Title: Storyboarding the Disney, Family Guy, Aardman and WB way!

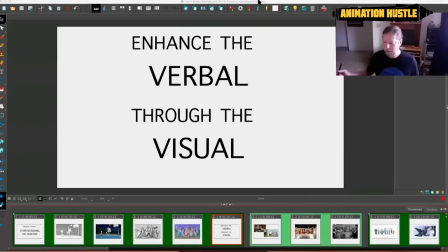(7:28)
To understand that the entire premise here is to enhance the verbal through the visual you will get the verbal through the script and then our job is to enhance everything that was written with a visual aspect and what
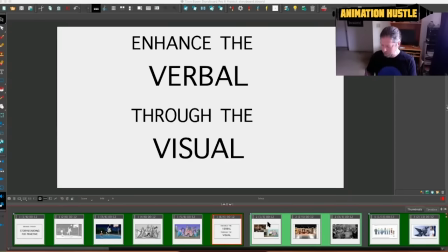(7:46)
that means um like i said staging first of all the staging in prime time
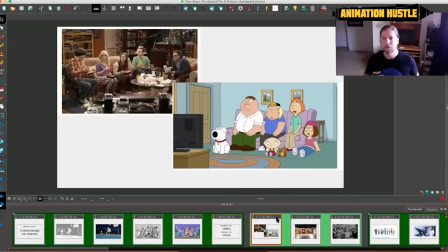(7:52)
sitcoms is very much like what is used in live action sitcoms generally speaking characters are all three-quarter front facing camera facing a fourth wall that's never seen which is where the cameras are and much like the characters are lined
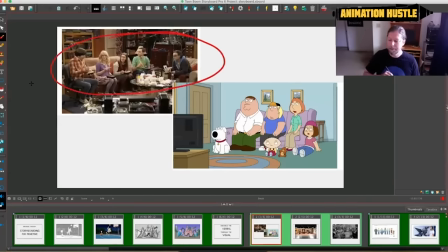(8:09)
up on the couch in big bang theory you will often see the very similar thing in the prime time sitcoms the reason for this is because we are trying to emulate the live action sitcoms and
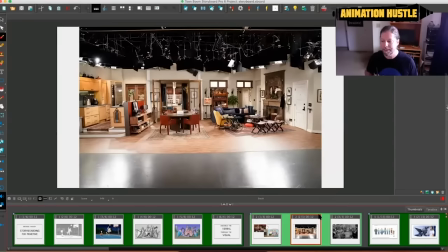(8:23)
this is a live action sitcom set as you can see is very shallow due to the limitations of the size of the soundstage and how much room is taken up with a live audience. It is designed so that all the characters will be facing out toward the audience where they are standing or sitting.
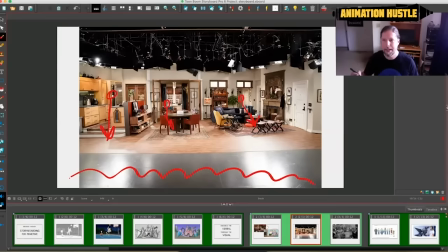(8:42)
The audience will sit out front. And so we want to mimic that in our staging and setups.
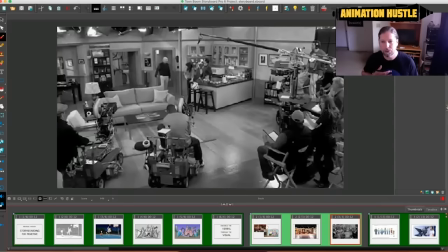(8:50)
While there are two systems for shooting television, one is the single camera and one is the three-camera system. Most sitcom in a three-camera system, as you can see, we have a camera, a camera, and a camera all facing towards the characters as they do their acting.
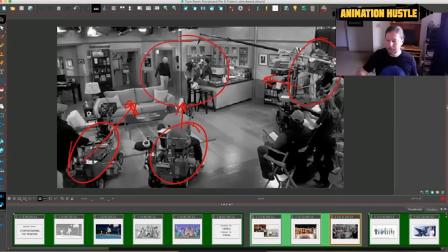(9:11)
This system was originally developed for the show I Love Lucy. It was the first time that three cameras were all shooting simultaneously at a full shot, medium shot, and close-up, and then the show would be edited together later.
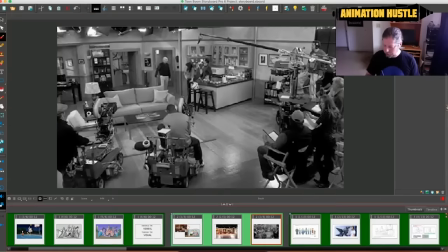(9:29)
And so as we create our shows, we are duplicating this specific setup.
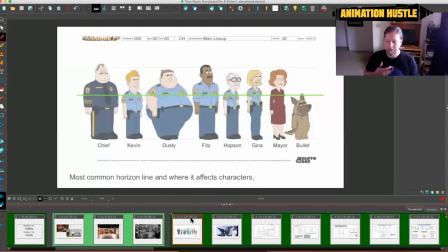(9:37)
Here is the cast of Paradise PD. The first thing to realize is that the horizon line is always going to cut mid-chest to characters. Nearly universally, we will start off with every bit of staging by placing our character with
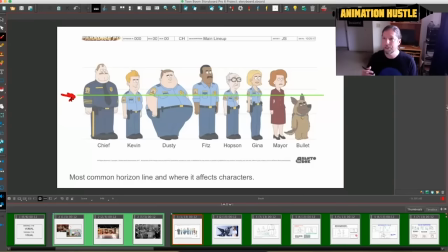(9:53)
a horizon line mid-chest. and then all the staging and perspective is going to flow from the start.
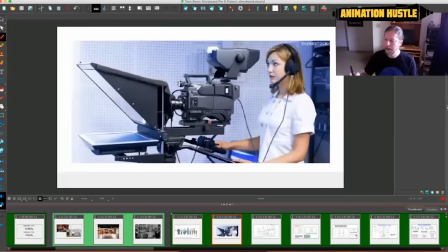(10:00)
Why is this done? Well television cameras as you can see here have a viewing bot for the operator that is at eye level. However the camera itself shoots at mid chest level and here's the camera and the reason for that simply is because when everything started film or
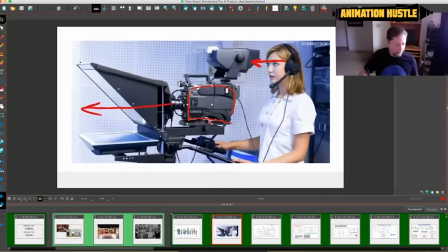(10:19)
videotape would have to be here passing through the camera and so if the person were also looking through light would get in and destroy the film. So there is a system of mirrors that allow the film
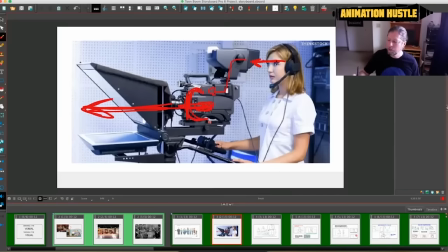(10:36)
to be processed at this level while the character, I'm sorry, the camera operator is looking at this level.